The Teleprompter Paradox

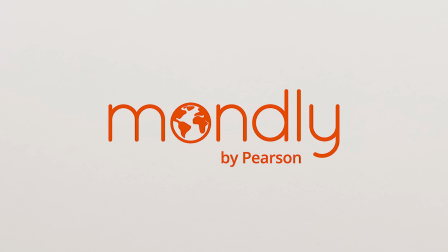This video is sponsored by Mondly. More on that later. So, I don't know how widely known this is, but my friend Destin from Smarter Every Day, he is not a fan of teleprompters. Not for himself, and he doesn't like it when other people use them either. Something about it just isn't as authentic, and you can often see the person's eyes flicking back and forth and back and forth in an unnatural way as they read the text.
I know, man. I'm sorry. It bothers me. I don't know why.
Well, Destin, some people just aren't as naturally charismatic as you are. This video's for the rest of us.
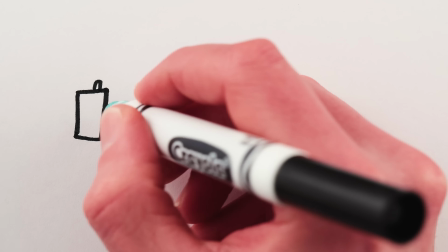Here's the thing about teleprompters, those tricks of physics where a partially transmissive mirror allows you to look straight into the camera lens while simultaneously reading a script off of a screen. If you put one close to you so you can read the text more easily, then your eyes are visibly moving back and forth, and it's pretty obvious that you're reading. So you put it far away, but then it's too small to read. There must be some ideal teleprompter distance and size, right?
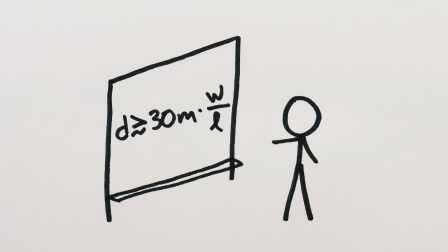Yes, it's this equation. But we're getting ahead of ourselves. I should also add that I'm definitely not an experienced teleprompter user, and there are plenty of better guides out there for how to actually perform with a prompter without seeming awkward and unnatural.
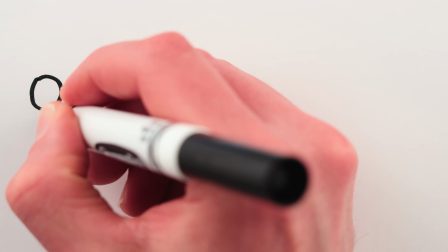There's more to it than just getting the distance right. But this video is purely about that, the physics of the eye motion and the best distance.
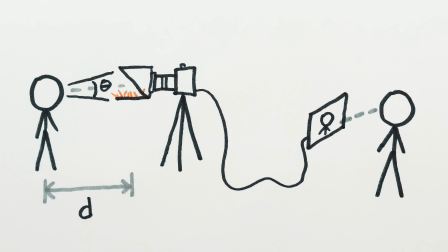What actually matters for not noticing teleprompter eye motion is the experience of the viewer. When they are looking at their screen, how much do your eyes move in their field of view?
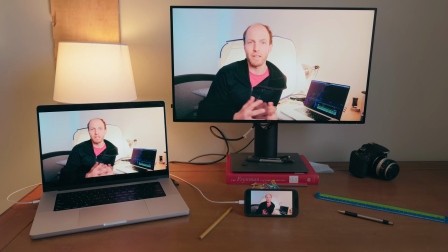Move too much in their perspective, and they might notice. The factors that affect the teleprompter paradox are these. 1. What's the radius of your eyeball? This combined with the rotation of your eyes determines how far your irises actually move side to side.
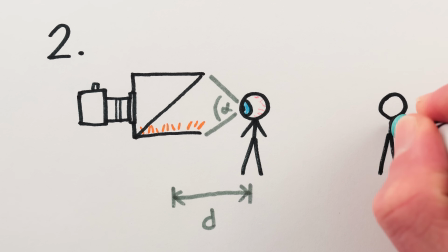2. How far away are you from the teleprompter? Farther away and your eyes will have to rotate less to look at the sides of the text.
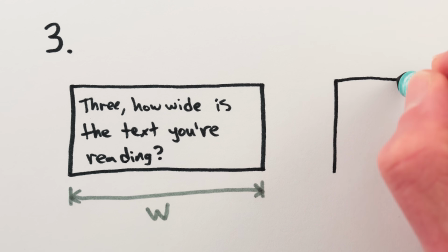3. How wide is the text you're reading? The narrower it is, the less your eyes will have to move from side to side.
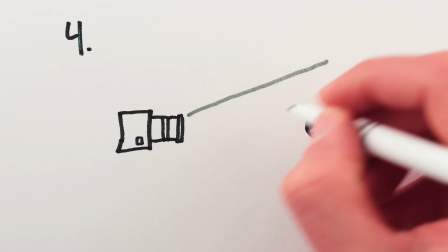4. How wide is the camera field of view relative to the motion of your eyes? The wider the view, the smaller your eyes will appear and the less proportionally your eyes will move side to side across the screen.
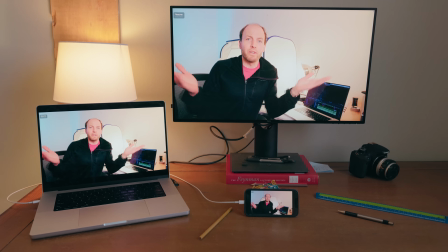5. How big is the screen that you're being watched on? The bigger it is, the bigger your eyes and eye movements will appear to the person watching you. And 6. How far is the viewer from their screen? The farther away they are, the smaller you'll appear and the harder it'll be for them to notice your eyes moving.
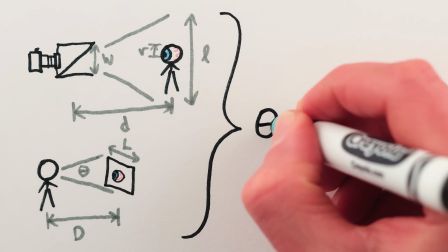When you combine these 6 factors together using basic trigonometry, you end up with what I'll call the teleprompter equation.
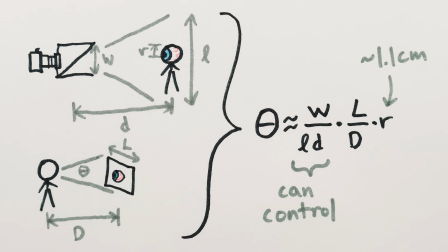It's busy, but not all of it is within your control. Like, you can't change the radius of your eye. It's probably about a centimeter and will stay that way.
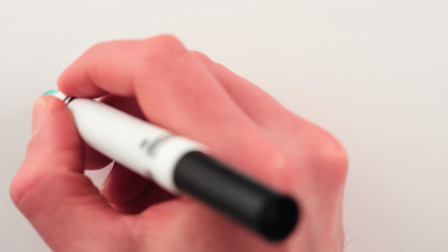Though I guess if you wear glasses, maybe that'll affect it a little bit. I did not take that into account. And you can't control what size screen people are using when they watch your video, nor how far they sit from it.
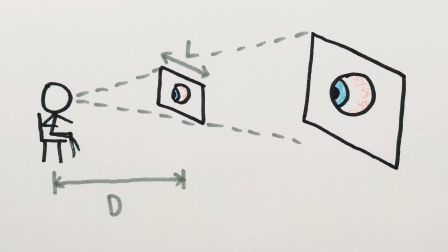But we can simplify that part anyway, because people tend to sit closer to little screens and farther from big screens, which means the ratio of those distances, which is in the equation, stays roughly the same.
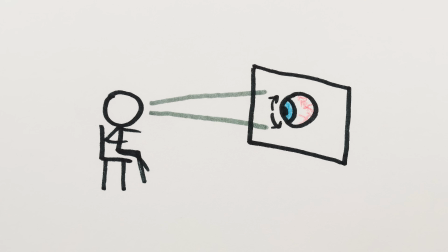But the question still remains, when your eyes move back and forth, how small should the angle they make be from the viewer's perspective?
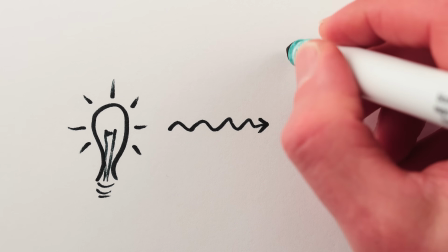Here's where physics really comes into the picture. Light is a wave, and waves spread out and diffract when they pass through openings, becoming blurred.
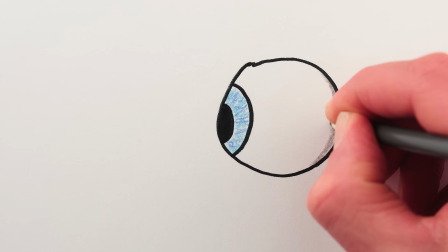So human eyes, with their pupils, have limits to their resolving power.
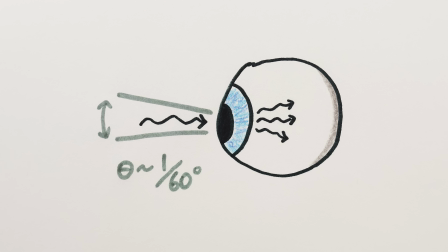Typical good human eyes can't distinguish features that are smaller than about a 60th of a degree, or movements that are about half that size.
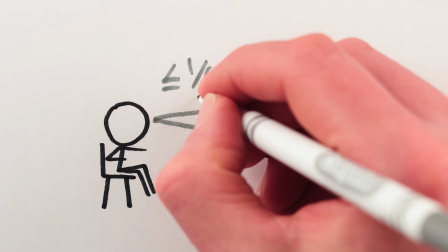So if the motion of your eyes, as seen by a viewer, is less than around a 60th of a degree, they probably won't notice, and if it's less than a 1/20th of a degree,
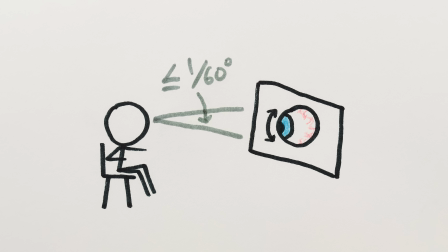it's essentially physically impossible for them to notice. But that's probably overkill. So let's say we want the teleprompter equation to be at most around a 60th of a degree.
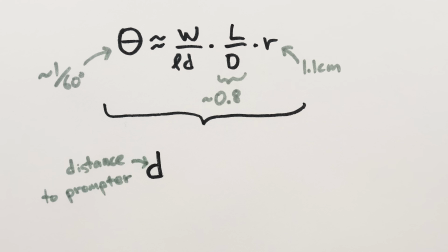Rearranging the equation allows us to come to a conveniently simple answer. The distance from the host to the screen should be at least 30 times the width of the prompter divided by the size of the camera's view.
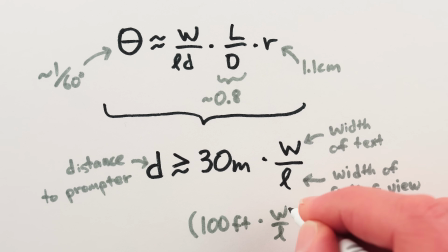All measured in meters. For feet, it turns out to be 100 times the width of the prompter divided by the field of view.
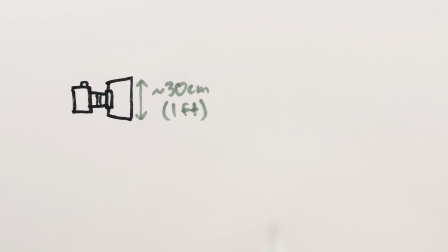For example, for 30cm wide teleprompter text and a field of view that's around 2 meters wide, that is, your hands would be just about out of frame, the camera should be at least 4.5 meters away.
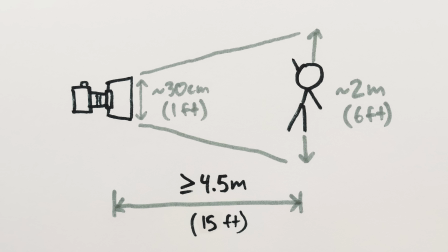Well, technically the teleprompter should be 4.5 meters away, so the camera will have to be just a touch farther. If you zoom in so the frame is now only 1 meter wide, then the teleprompter should be at least 9 meters away.
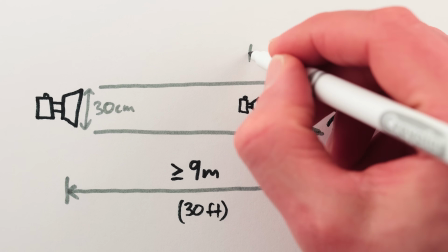For a small phone teleprompter, that same 1 meter frame can have the camera closer, about 3.6 meters away.
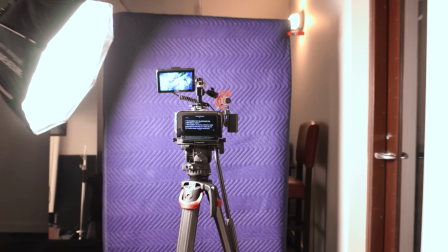The problem, of course, is that it's really hard to read text on a 12cm phone 3.6 meters away.
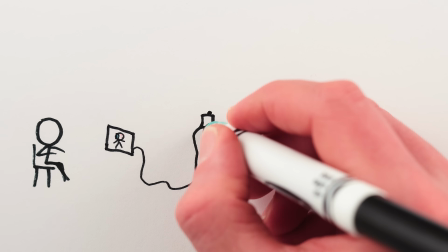And this is the true essence of the teleprompter paradox. In order for the viewers to not be able to notice you're reading from a teleprompter, the teleprompter might have to be so far away that you can't read it.
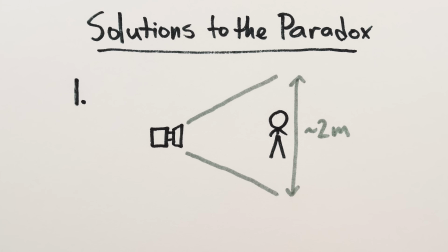The only real solutions are to zoom out so the presenter is smaller in the frame. Like, with a 2-meter frame, it's fine to have a phone-sized teleprompter just 1.8 meters away.